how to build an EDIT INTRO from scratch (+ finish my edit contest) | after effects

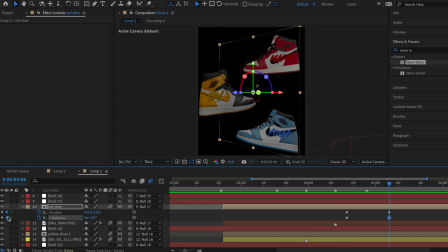33:05 And I'm also gonna add keyframes for Y rotation. At the beginning, they should be at their normal values, but at the end, I'm gonna decrease the third position value so that the check mark pops out and then bring it towards here.
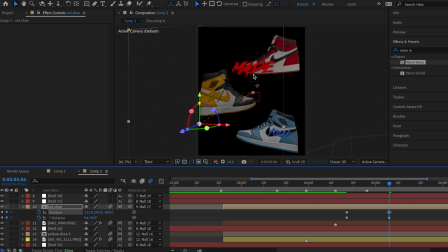33:18 And then I'm also gonna rotate it so that it's more flat. It's a little bit hard to see right now because I haven't done anything to the background, but we will make adjustments.
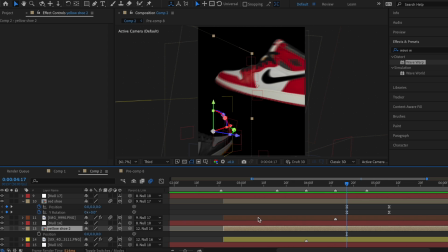33:26 Now I'll just easy ease and add my mid-graphs, and I'm just gonna repeat this exact same process for the other 2 pre-comps.
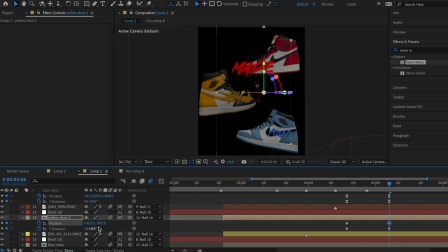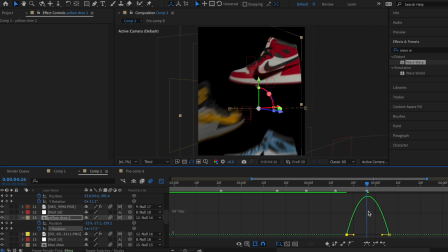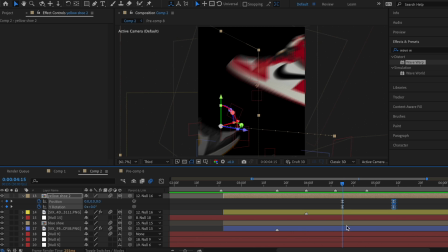33:43 It's coming together! And again, same situation for the blue mark.
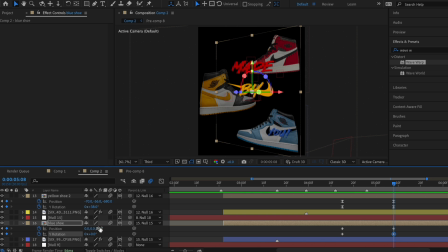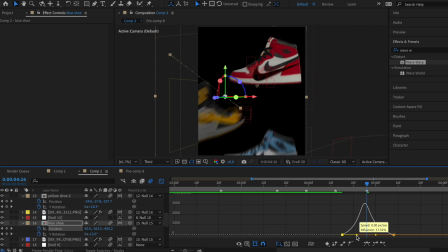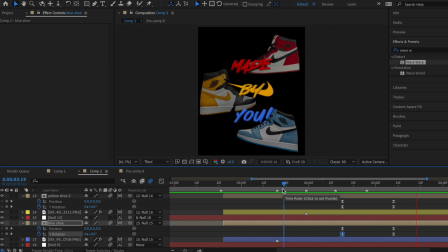33:58 To make the check marks more noticeable when they pop out, I'm going to do two things.
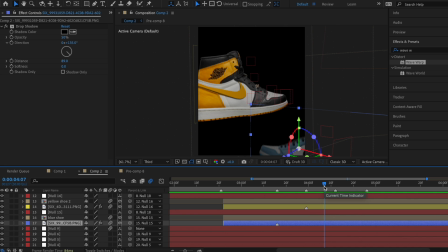34:03 First, we're gonna add camera lens blur to the shoes in the background. So I'm gonna look up camera lens blur in effects and presets,
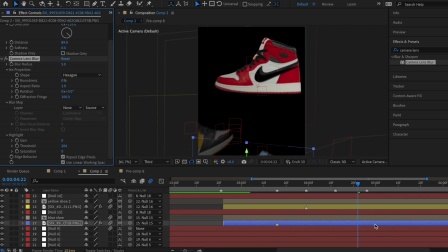34:10 and I'm just gonna add it to the blue shoe and then copy these keyframes for the other shoes, again, because I want them to blur out at the same time.
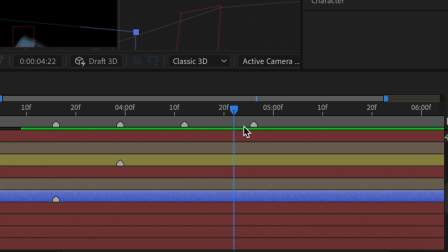34:17 We want it to start blurring just right before the last beat, so I'm gonna have it start like right here, and change the blur radius to like 40.
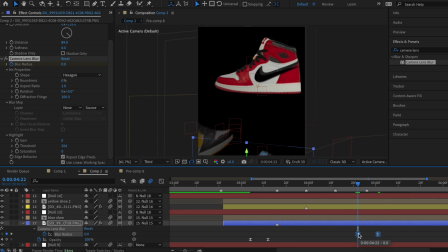34:25 Easy ease these keyframes, and then I'm just gonna copy and paste them onto the other shoes.
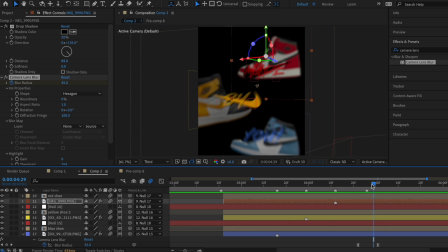34:31 It adds some cool dimension. And then the last thing I'm really concerned about is just adding some flashes in the background.
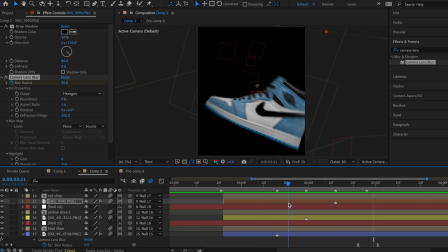34:37 Since I already had this series of colored flashes right before, I'm just gonna do 3 white flashes as each shoe comes in.
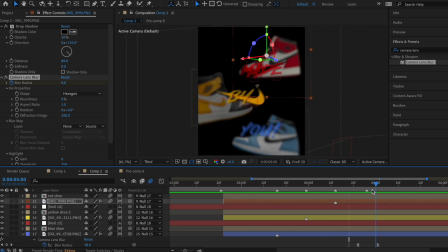34:45 And then the beats kind of sound like strobe lights during this part, so I'm just gonna add some white strobes.
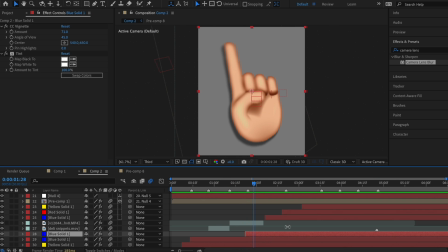34:51 If you can recall, I already had a white flash layer, it's this one. So I'm just going to copy and paste that at each beat hit.
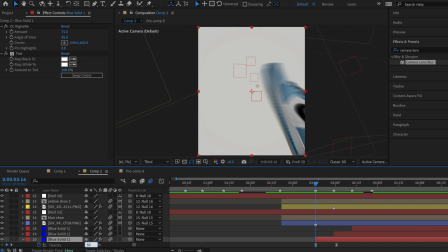35:02 I'm gonna tone down the opacity also for all of these. So I had it starting at 80% originally, but now I'm gonna do 50.
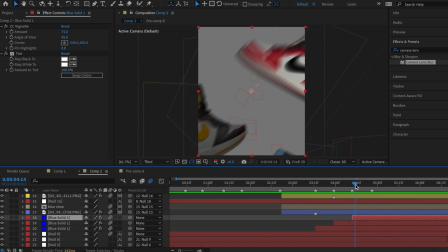35:09 I'm gonna use this same white solid for the strobe sequence right here.
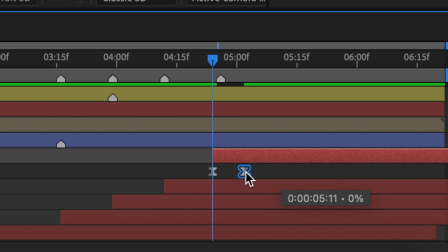35:12 And for the strobes, I'm gonna decrease the length of the opacity and then just duplicate that a couple times very close to each other.
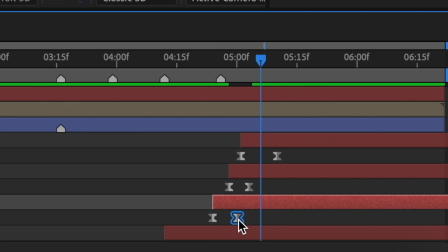35:19 It's gonna look something like this.
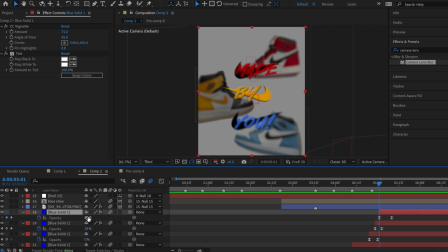35:21 So there's 3 strobes, and then the last one should have a higher starting opacity than the rest, so I'm gonna change it from 50 to 70.
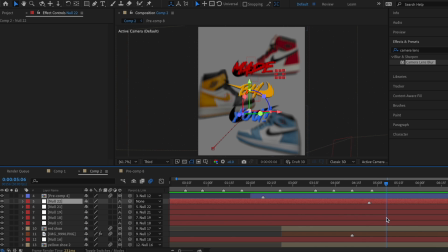35:28 And then for the transition into the actual edit, I'm just gonna do something super simple.
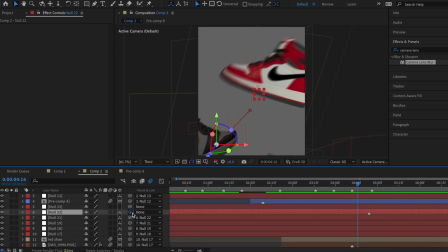35:33 I'm gonna add one last null layer, connect your previous null to this new one, and then enable 3D on the null.
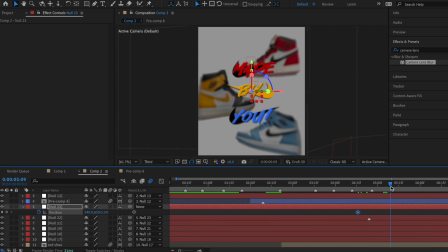35:39 And then I'm just gonna use position to bring it forward, so it adds some dimension.
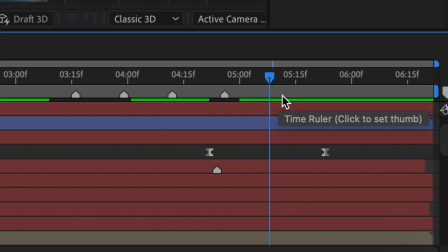35:44 I'm actually gonna have this as a mid-graph. So the beat for the beginning of the actual audio is right here, so I'm just going to mark that.
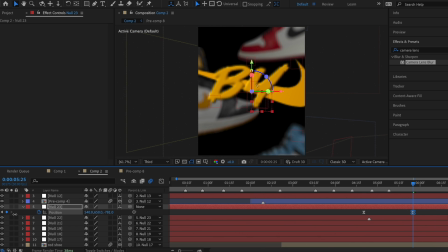35:52 Gonna bring this forward even more, and then shape my mid-graph.
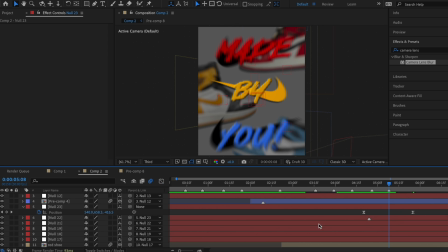35:55 And then right as the beat is hitting and everything is in motion, we are just gonna opacity fade out everything. That means all the checks and all the sneakers. So I'm just gonna fade out one of these layers so I can copy and paste it into the rest. Goes from 100 to 0, and then I'm just gonna paste that on everything underneath it.
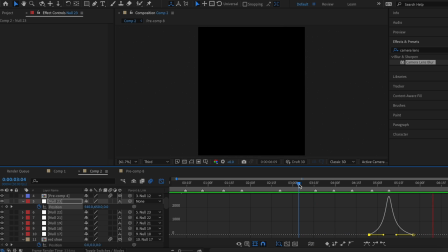36:14 And usually for my intro, I would add some lens flare at the end, which is kind of just like a light that swoops across the screen.
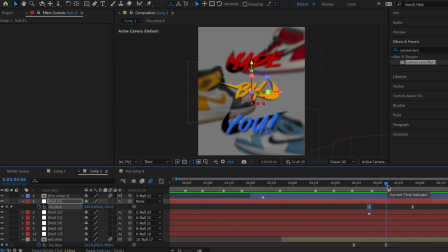36:21 But because this is a Finish My Edit competition, I don't want to impede on your ability to finish the edit, so I'm just gonna leave this part plain.
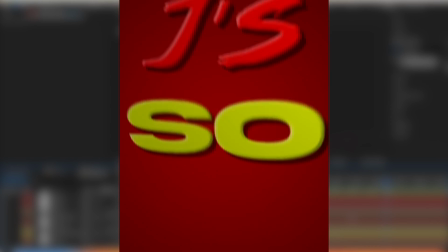36:28 All right, guys, and here is the completed intro. I hope you enjoyed and learned something new in this video.
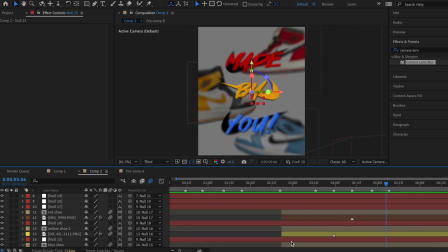36:34 I will have this intro available to download in the description. And if you want to participate in this Finish My Edit contest, you can post your edit on Instagram or TikTok under the hashtag laurensummerfme.
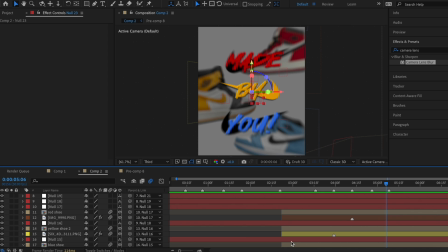36:46 I'll be looking through all of your submission throughout the next week, and the winner will be announced soon on my TikTok, Instagram, and one of my future YouTube videos.
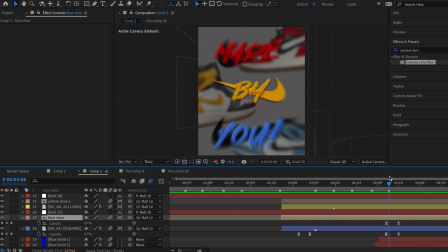36:55 All right, guys, I look forward to seeing your edits. I hope you have a great day or night wherever you are, and bye!